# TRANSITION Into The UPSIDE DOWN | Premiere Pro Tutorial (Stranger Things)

Hey folks, Jordy here for Cinecom.net, and welcome to Copycat Friday, where we recreate a popular film technique. This time we're inspired by a music video from Dua Lipa,
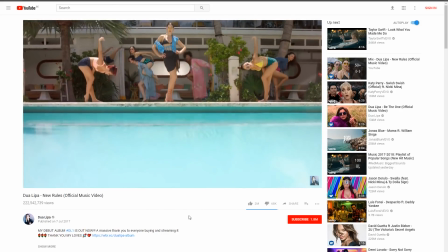[0:29]
and they've done this awesome transition where you could see the camera fall through a swimming pool, and in the opposite world, the dancers are now flamingos. The cool thing about this transition is that you can choose which kind of surface that you want to sing through, so you don't have to do this in a pool.
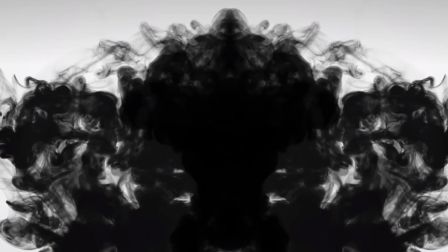[0:44]
First up, we want to thank the sponsor of today's video, which is Rocketstock, and they've come out with a brand new video pack called Sumi.
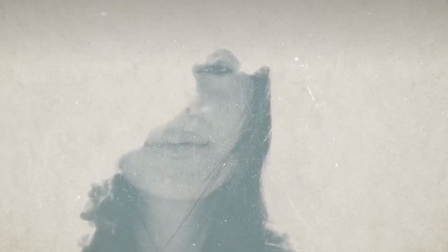[0:52]
It's an incredible collection of 4K ink drops in various styles.
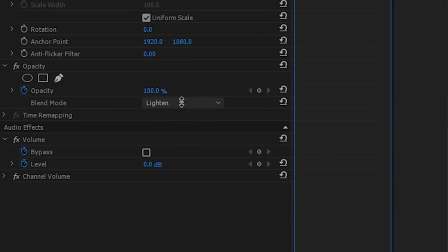[0:57]
Now you can experiment with different blend modes to create something very unique and stylish. Definitely check it out, guys. You can visit the first link in the description below. But now let's sink through the ground into a parallel universe.
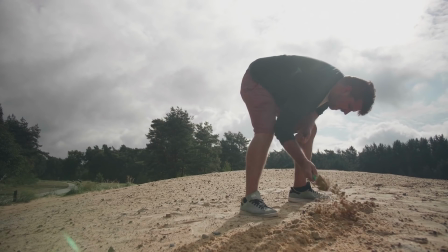[1:09]
If you're doing this through the grass, you'll need to dig a little hole. The idea is that your camera will be completely under the surface.
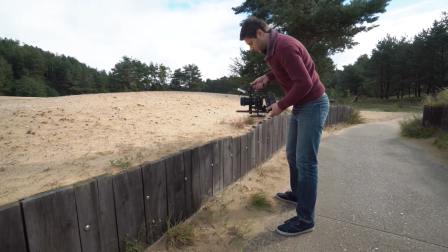[1:15]
You can also look for existing gaps or trails through small hills. The transition consists out of three shots.
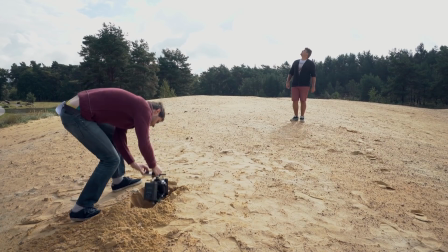[1:22]
In the first one, you simply drop your camera into the gap or hole. You can do this perfectly handheld. For smoother motion, you can also use a camera jib or slider. Important though is that you move at a constant speed. Don't slow down as you approach the ground, but do be careful that you don't smash your camera, of course.
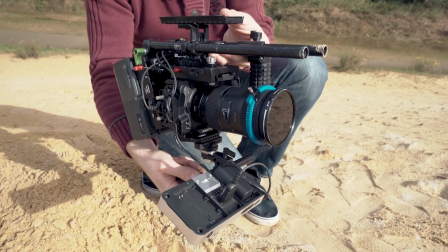[1:40]
For a second shot, you turn your camera upside down and do the same movement.
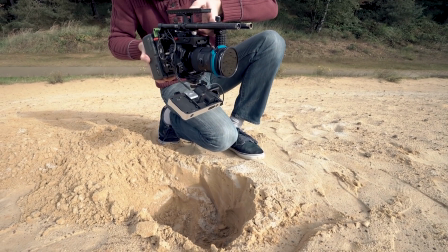[1:45]
This time you start from the ground up, leave it for a brief moment in the air and go back into the ground.
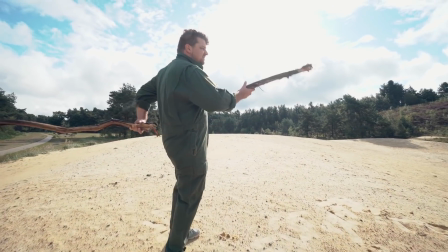[1:52]
In this second shot, you can make adjustments to the scene. Have your actor wear something different or change something to the environment.
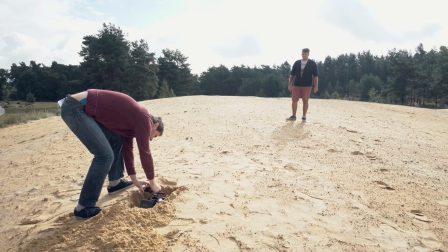[1:59]
And for the third shot, you simply move the camera back up from the ground.
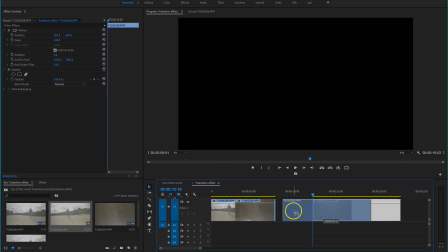[2:04]
Now then, inside Premiere Pro, you simply trim and align these three clips.
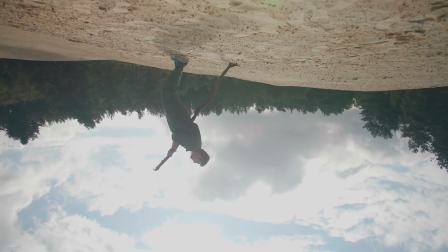[2:09]
It's nothing more than that to get the transition effect.
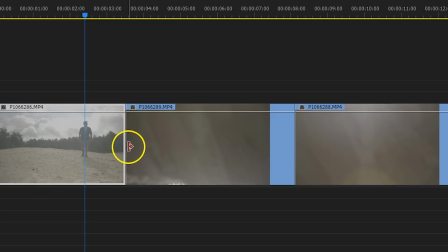[2:12]
Now if you don't get it as smooth, you could add a simple dissolve transition between the clips for 2 or 3 frames. But hold on guys, because we're going to take this to a next level. When you're shooting the transition shots, try and play with the rotation of the camera.
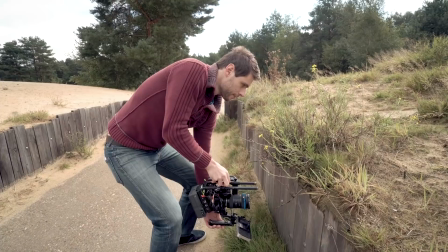[2:26]
As you fall into the ground, rotate your camera so that your second shot is not upside down.
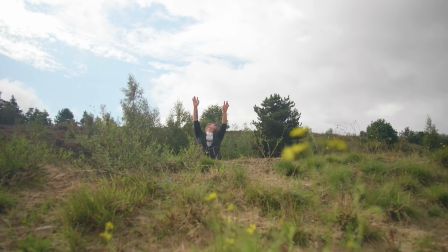[2:32]
This way we keep the impression that we've synced into a parallel universe underneath the surface.
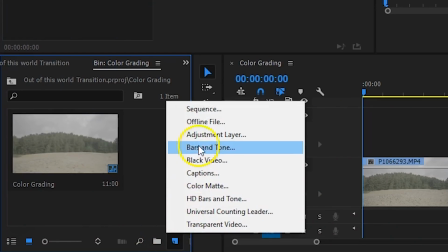[2:38]
Next up comes the color grading and perhaps some visual effects. For this I create an adjustment layer and put it on channel number 2 on top of my clips.
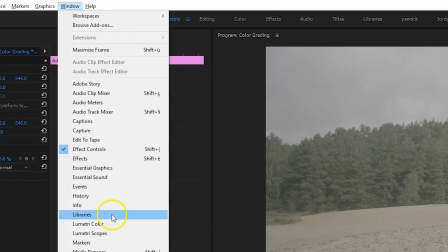[2:46]
With that adjustment layer selected, I open up the Lumetri panel and head over to the color wheels.
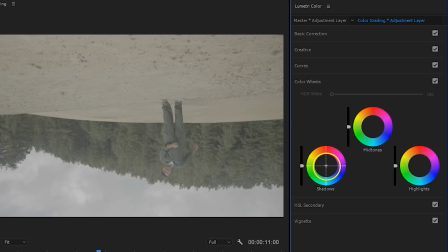[2:51]
We're going to a parallel universe, so nothing there is normal. This is why I'm pushing green into the shadows, an artificial color.
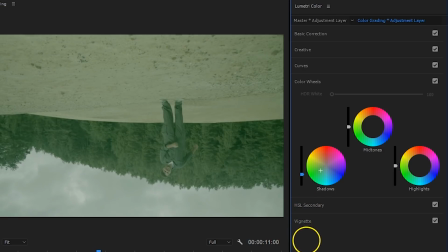[2:59]
I'm also pushing the exposure of the shadows down for a deeper contrast. For the midtones, here I'm going to add blue to make the scene colder.
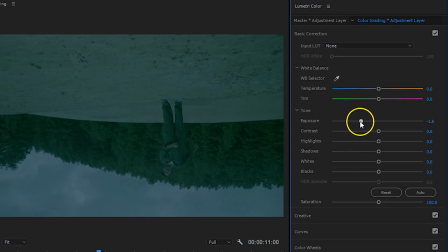[3:08]
It's a dark world, so under the basic correction tab, I'm also bringing down the exposure.
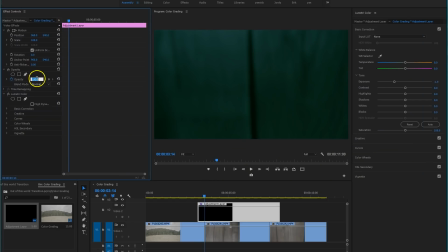[3:13]
This grading only applies to the upside down clip, so what I'll do is animate the opacity of that adjustment layer so that it fades in and out during the transition. So this is a very quick grading. If you, by the way, want to learn more advanced techniques, definitely make sure to check out our complete color grading guide by clicking in the cards up there. For the other elements like the ink drops from Rocketstock, Sumi, or the texture on the ground, I used After Effects.
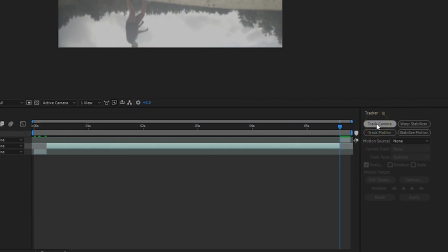[3:38]
With my desired layer selected, I click on Track Camera from the tracker window.
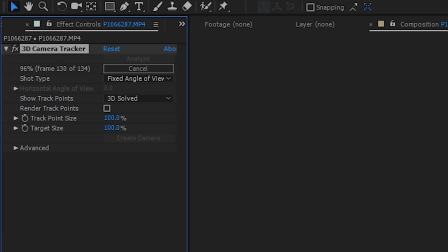[3:42]
After the process is complete, you will see all these tracking points in your shot.
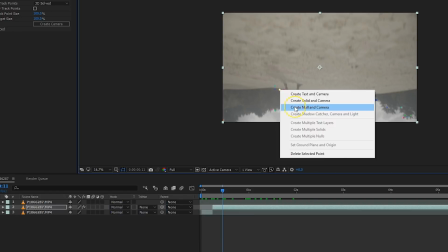[3:47]
Right-click on one and select Create Null and Camera. It will add those two layer elements to the composition.
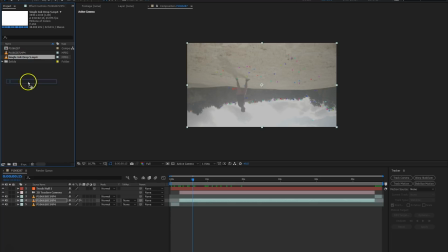[3:54]
Then drag anything you like into your scene, like one of these ink drops.
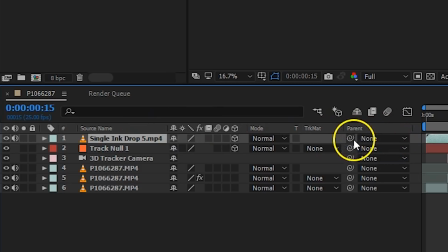[3:58]
From the switches, then enable that layer for 3D and use the Whip tool to connect it to the null object.
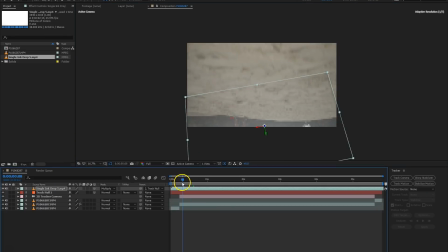[4:05]
You can then change the position, scaling and blending mode of that layer to your desired needs. Since it's linked to the null object, it should now be part of the scene and move together with your camera. The final step is sound design, and apart from the music, adding sound effects makes the scene more realistic and dynamic.
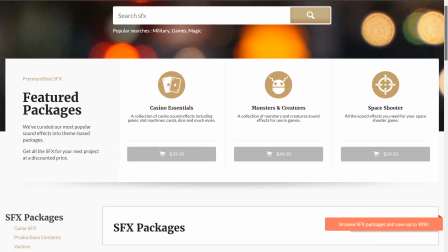[4:23]
Now, there are various libraries I get my sound effects from.